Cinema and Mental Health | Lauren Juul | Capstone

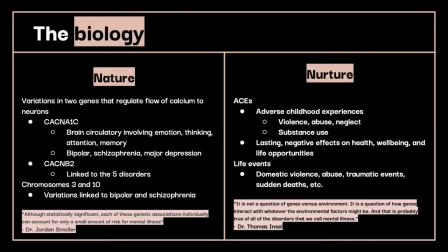(4:09)
1 or 2 variations have not been found to directly be the end-all be-all of diagnosing a mental illness. And beyond these variations, we must also consider the role of the environment. Nurture, or the environment an individual has experienced throughout their lifetime, also plays a significant part in the development of mental illness.
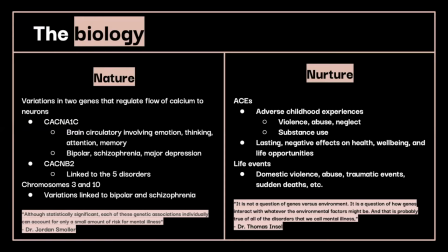(4:27)
ACEs is a concept that researchers are beginning to pay more attention to when it comes to mental illness diagnosis and risk. The acronym stands for Adverse Childhood Experiences and can include violence, abuse, neglect, substance use, all that take place during an individual's early life.
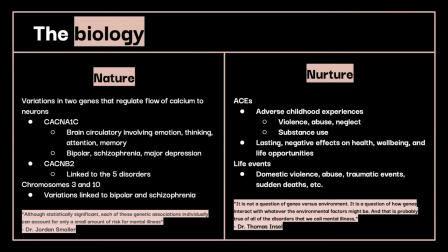(4:44)
ACEs have been found to have lasting negative effects on health, well-being, and life opportunities. Additionally, life events like domestic violence, abuse, trauma, sudden deaths, and others have a hand in causing or triggering mental disorders. As put by Dr. Thomas Sinsel, It is not a question of genes versus environment.
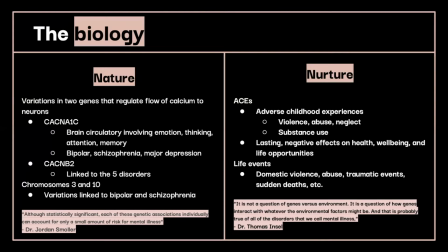(5:01)
It is a question of how genes interact with whatever the environmental factors might be. And that's probably true of all the disorders that we call mental illness. There is no clear answer, but decades of research have indicated that there are many potential factors that may contribute to the diseases we will cover in this presentation.
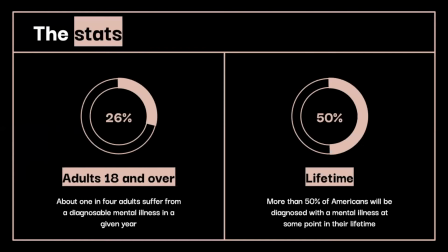(5:20)
So stigma is going to be a large topic of conversation when discussing the portrayal of mental illness in media. So before moving on to the film aspect of this conversation, it's important that we get some stats out there. Despite being widely avoided in conversation due to fear of a negative reaction, mental illness is very common in the general population.
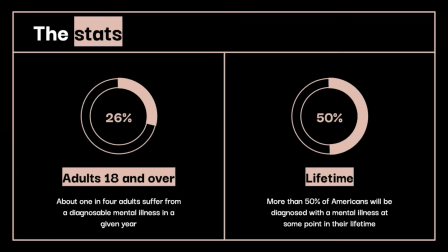(5:36)
It has been found that 26% of adults over 18 will suffer from a diagnosable mental illness in any given year. And more than 50% of Americans will be diagnosed with a mental illness at some point in their lifetime. So while the topic of mental illness may seem uncomfortable or isolating, it's actually a much more widespread phenomenon than many might believe.
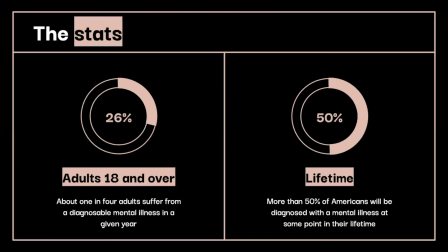(5:56)
As such, it is crucial that we approach the topic in a responsible way, particularly when considering a medium as widespread as film and TV.
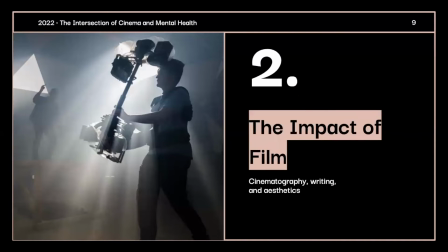(6:05)
This brings us to our next section on the impact of film on mental illness.
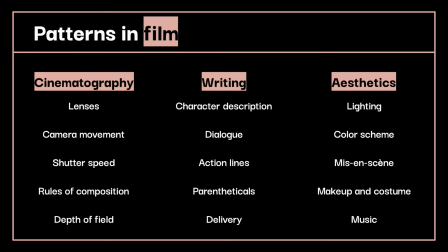(6:12)
First of all, it's necessary that we briefly break down a few of the many layers of film production. While the audience may only see the finished product in the final stage of its making, there are many steps leading up to that presentation that influence the way a film has been made. In the category of cinematography, aspects like lenses, camera movement, shutter speed,
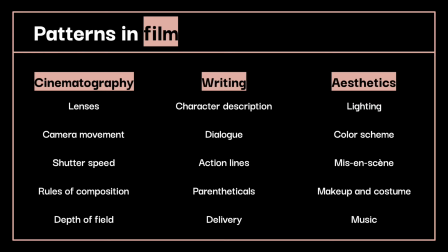(6:29)
rules of composition, and depth of field all play a hand in formulating the emotional reaction of an audience. A filmmaker can target objects in a scene she wants you to pay most attention to, and can easily emulate discomfort or suspicion in the audience by playing with the composition of the shot or the lens the scene is filmed with.
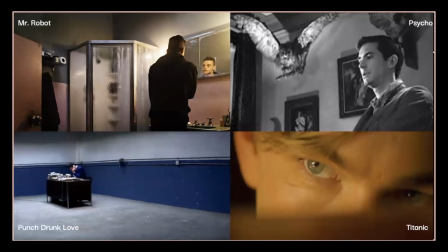(6:46)
The following are a few examples of how cinematography might influence an audience's perception. So leaving lots of negative space, such as the still from Mr. Robot in the top left corner or Punch Drunk Love in the bottom left, suggests isolation or an intense emotional space.
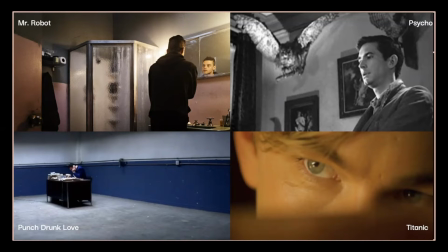(7:03)
The framing does not seem quite right to what we expect, so it's a useful tool to shake your audience when you want to emphasize an emotion. Low angles, like the still from Psycho, imbue unease. It's an unnatural angle and is often used to imply that something is not quite right.
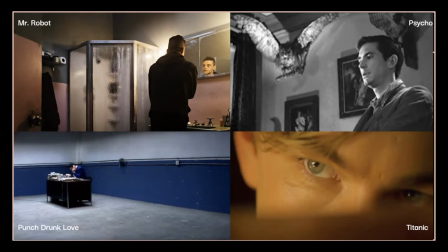(7:19)
Additionally, extreme close-ups like the bottom right are embedded in film to draw the attention of an audience to one specific object, whether it be a face or something else. Remaining on the shot for extended periods of time can also emit a strong reaction in your audience or imply significance in the scene.
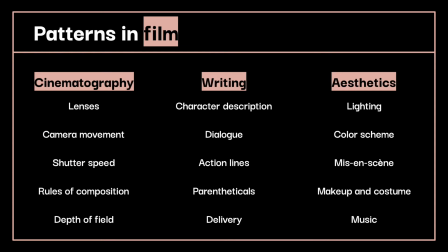(7:36)
Writing, while perhaps the most unnoticed stage of film production by the general audience, also has an important role. The author of a script controls its creation. The characters are born from Hermione, such as hefty control over how the later stages of production view the personalities in front of the camera. Pieces of a script like character description,
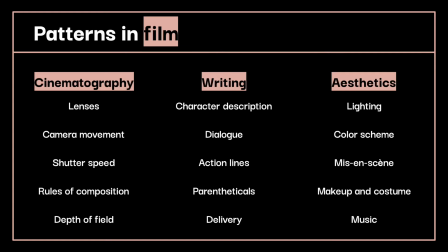(7:54)
dialogue, action lines, parentheticals, and intended delivery by the actor are the first impression a director and filmmaker will have on the story. As such, the writer has an incredible amount of power to mold the unique characteristics of each individual in the film. Finally, the ties that pull everything together in a film, the aesthetics.